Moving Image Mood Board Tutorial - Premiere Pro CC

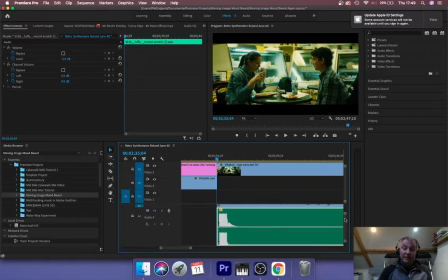[29:19]
Yeah. Pretty certain it is. Yeah, it is. You can see it all shaved off the top. It's a badly recorded sample, but never mind. It will do the trick. All right. Just get it in there nice and tight. So I want this record scratcher to like go, whoa, change of scene.
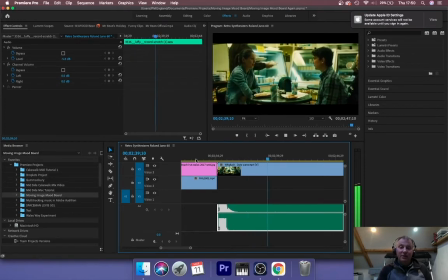[29:39]
All right, so it brings a bit of a comedy element into it.
This place is nice.
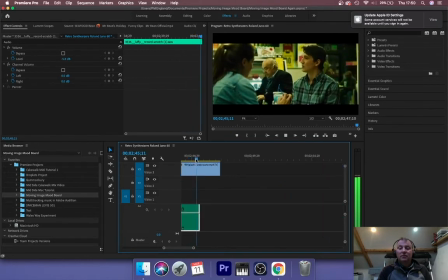[29:45] Yeah. I really like the music that they play.
All right, almost there now.
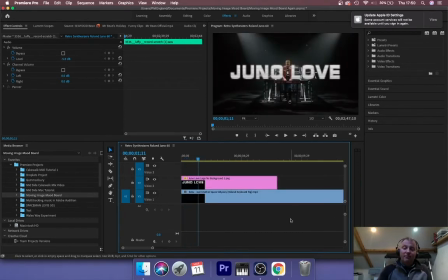[29:51]
I'm going to bring the Juno Love back in.
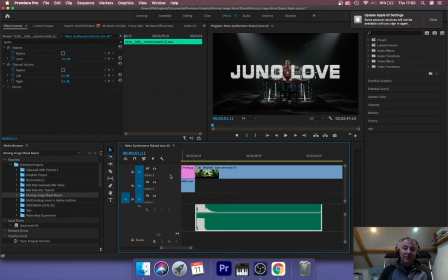[29:57]
I'd have to actually add a new video channel for that. Video 4. Yeah, there it is.
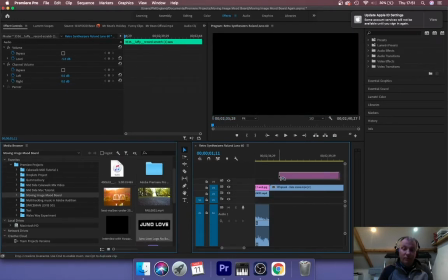[30:08]
Just drag and drop again. It's going to be part way through.
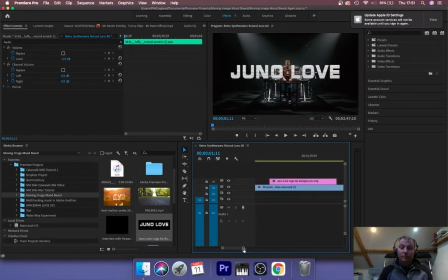Let's resize my work area again. I said if you've got a mouse, you're going to find this a lot easier.
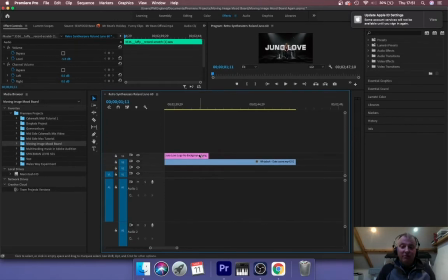[30:29]
I find it really tricky on the Mac keypad, trackpad thing. I want it basically going the other way this time.
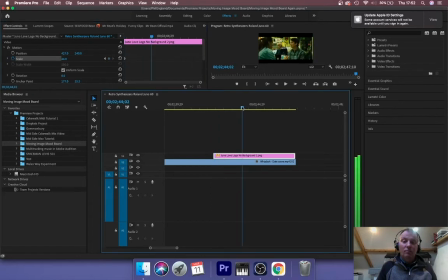There we are. Going to video transitions,
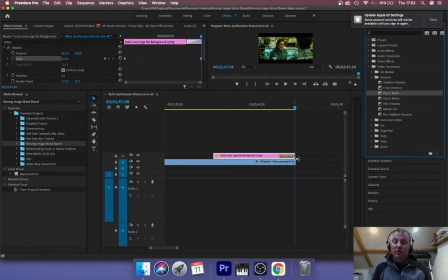[31:08]
dissolve, dip to black on both of these just to finish it off. Also you can change the length there. Right, so we should now have...
This place is nice. Yeah. I really like the music that they play.
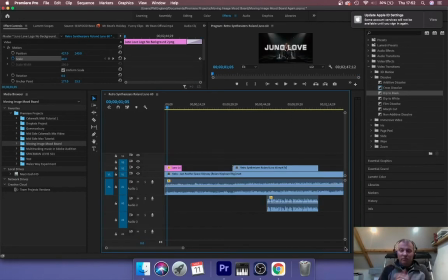[31:27]
All right, nice finish. Don't over-egg the pudding on transitions and things in this kind of production. You don't want loads of crazy stuff going on special effects unless it's something poignant to your production. Now typically I would have all these sounds on different audio tracks, so I'm going to do that first of all and you'll see why.
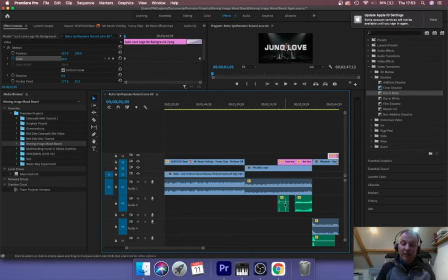[31:47]
So I'm going to add a track in there. I'm going to pop that down to that track. I'm going to add another audio track and I'm going to bring that down to that track.
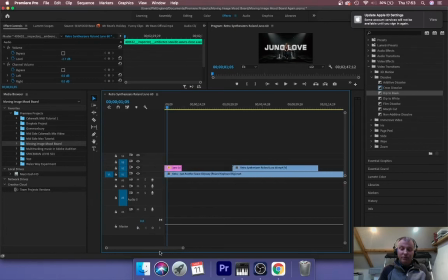[32:04]
So we've got everything which is from a different source should now be on a different audio track. That's really important. Next thing I'm going to do is I'm going to find some audio effects and I'm going to find the EQ. There you go, filter and EQ. I'm going to use what's called a parametric equalizer.
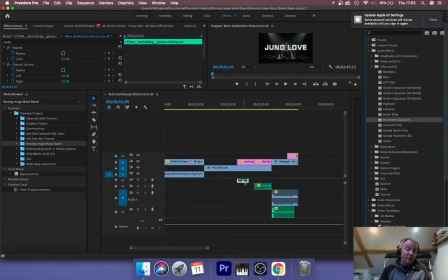[32:23]
I'm going to pop them on these two effects. They're too boomy, they're too big, the effects. I want them to be very thin and light. So having done that, what's happened here, if you click on the audio and go over to effect controls, you'll see it's been added to the bottom here, parametric equalizer.
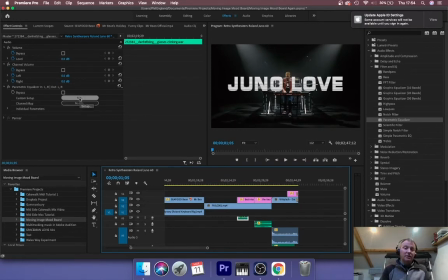[32:38]
Click on edit. What I'm going to do is just use a big high pass filter on those glasses so they're very, very tinkly sound, very subtle.
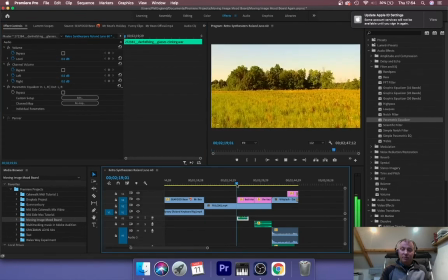[32:48]
I tend to add a reverb to them as well, but there we go, much more subtle.
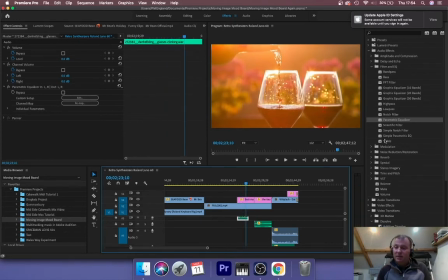[32:54]
I'm going to bring them down in the mix as well. Let's add a reverb on as well. Why not? Why not? Reverb, so it's more dreamy. Add the studio reverb on. You pick up the effect, drag it on. It appears here in effects controls. Edit. I'm just going to use a preset for this.
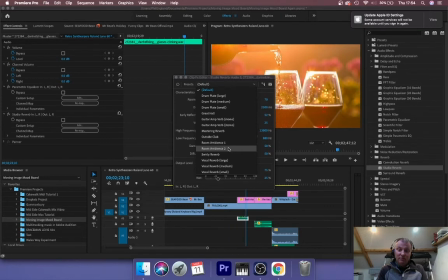I'll put some kind of large reverb on. Increase the wet signal a bit so it's obvious.